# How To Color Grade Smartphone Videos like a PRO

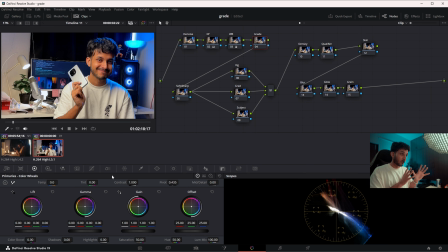4:06 But in the highlights part, I generally want to go with orange, but with a slight tint of green. Let's see how we're going to do that. So first things first, I'm going to go into the curves and come into hue versus saturation. I'm going to add all of these things. I'm going to move this green marker, which does not make any difference because there is no green in this shot except this plant,
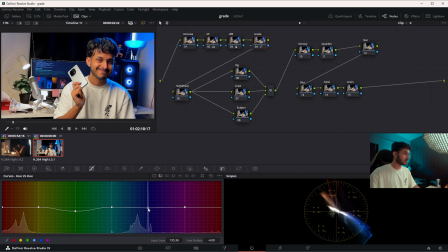4:25 but I'm going to move it downwards and move the blue a little bit upward. You'll see the blue color in the shot changing. It will change towards a more tealish color, which is exactly what we want because we're going for a variation of the orange and teal look. That is what we have. We're going to push the yellow upward.
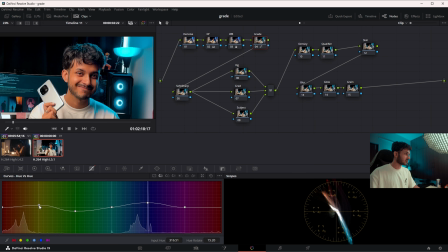4:44 You'll see the skin color changing. It will move towards more towards red. Now this looks a little too red probably. To fix that, we're going to bring the red down. And so we end up at a perfect orange. That looks good.
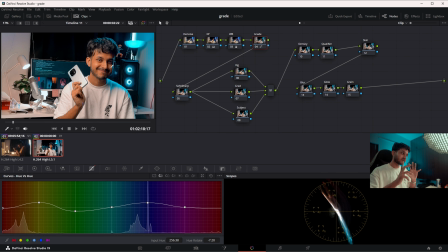5:00 Our skin tone got kind of dulled a little bit in this process. So what you're gonna do is to go into hue versus luma and get our oranges a little pushed up. That will make our skin a little less saturated and a little more bright.
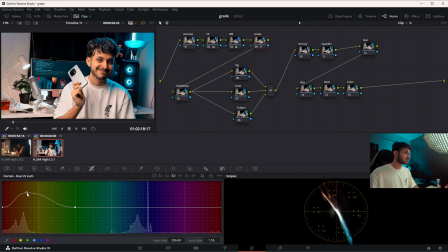5:17 I think that much is good. If you do it too much, it looks unnatural and looks lifeless. So I'll keep it that far. We are already a fair way through. This is what we started with. This is where we add. Perfect. Now, in the grade only, I will add a little bit of green to the highlights.
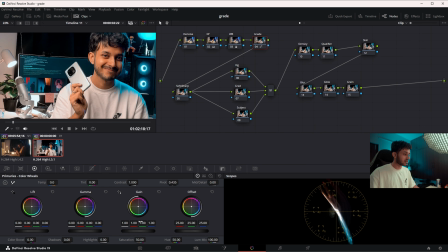5:36 How will I do that? I will use the gain wheel and add a little bit of green from here. Not too much. I think that much should be just fine. And reduce the blue a little bit. I think these are the good, very good values for now. Again, this is where we started with. This is where we're at.
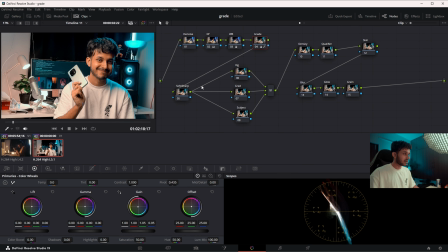5:52 Looks pretty fucking good. Next, in the sharpness or softness. Now, generally, when you're shooting with a phone, they try to emulate very sharp edges, which is not really a very filmic or very cinematic look. Cinema generally has softer edges. So I'm going to add a little bit of blur to this.
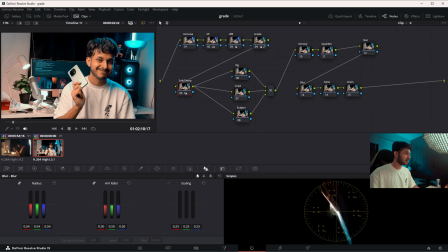6:09 Where is the blur menu? This is a blur menu. I'm going to come here and increase it just a little bit, like not too much. Like something like 54, 55 should be good. I'll zoom in a little bit so you can see.
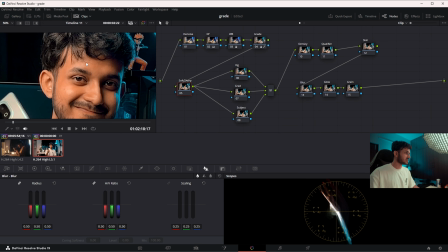6:21 Okay, this is where we are starting with. You can see the very artificial sharpness. You can see a very artificial sharpness to all the edges. I'm going to just get rid of that. Something like 53, 54 maybe, or 55. No, 55 looks too much.
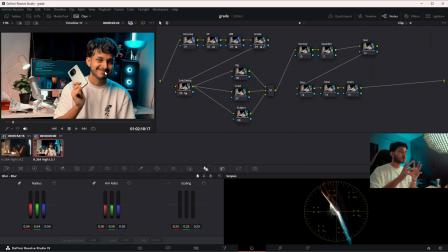6:36 54 looks good to me. Now this looks much more pleasant to the eye. You see, this is what we had before.
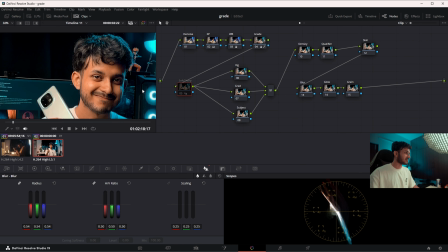6:44 And this does not look like a very soft film camera. Now if I do this, this looks much more approachable.
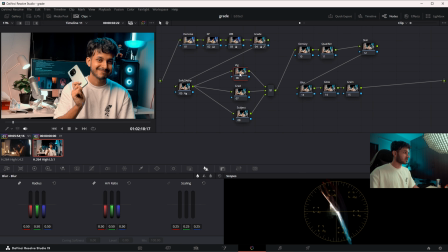6:51 Very nice. So now let's come to the vignette, because every part of this footage is very bright. We don't want our viewer to look at every part of the frame and not focus on our face. So I'm going to go into the power window, create a circular power window, make it big, and increase the softness even more.
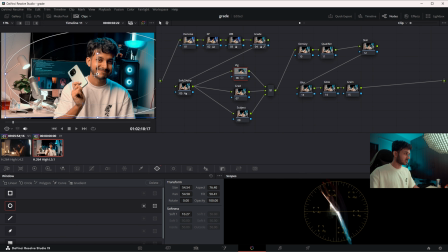7:09 I'll probably shift it a little bit towards the right because my face is a little bit skewed towards the right. And right over here, I'm going to invert it and decrease the offset or gain, whatever you want, you can do that. But yeah, I think cool.
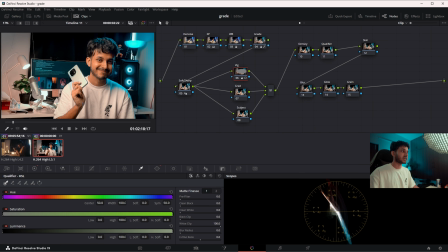7:28 Like this is before, this is after. Now our eyes are much more directed towards my face. Not yet, because the face also, the half of my face is also very dark. We're going to fix that in the subject node. And I'm going to create another circular node.
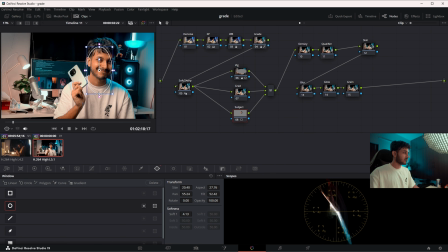7:41 I'm going to make it mostly around my face and my skin. Main point of interest in this footage. And I'll soften it a lot. I'll place it dead center on my face and just do this, rotate it a little bit.
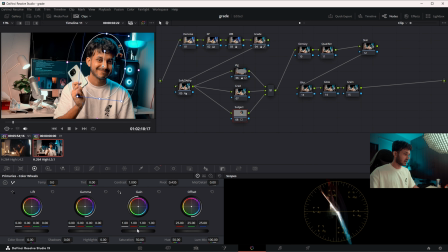7:59 And then I'll go to this and increase the gain or maybe just the offset. That way my face is a little bit more lit up. Like this is before and this is after. I think it's a little too much that you have done.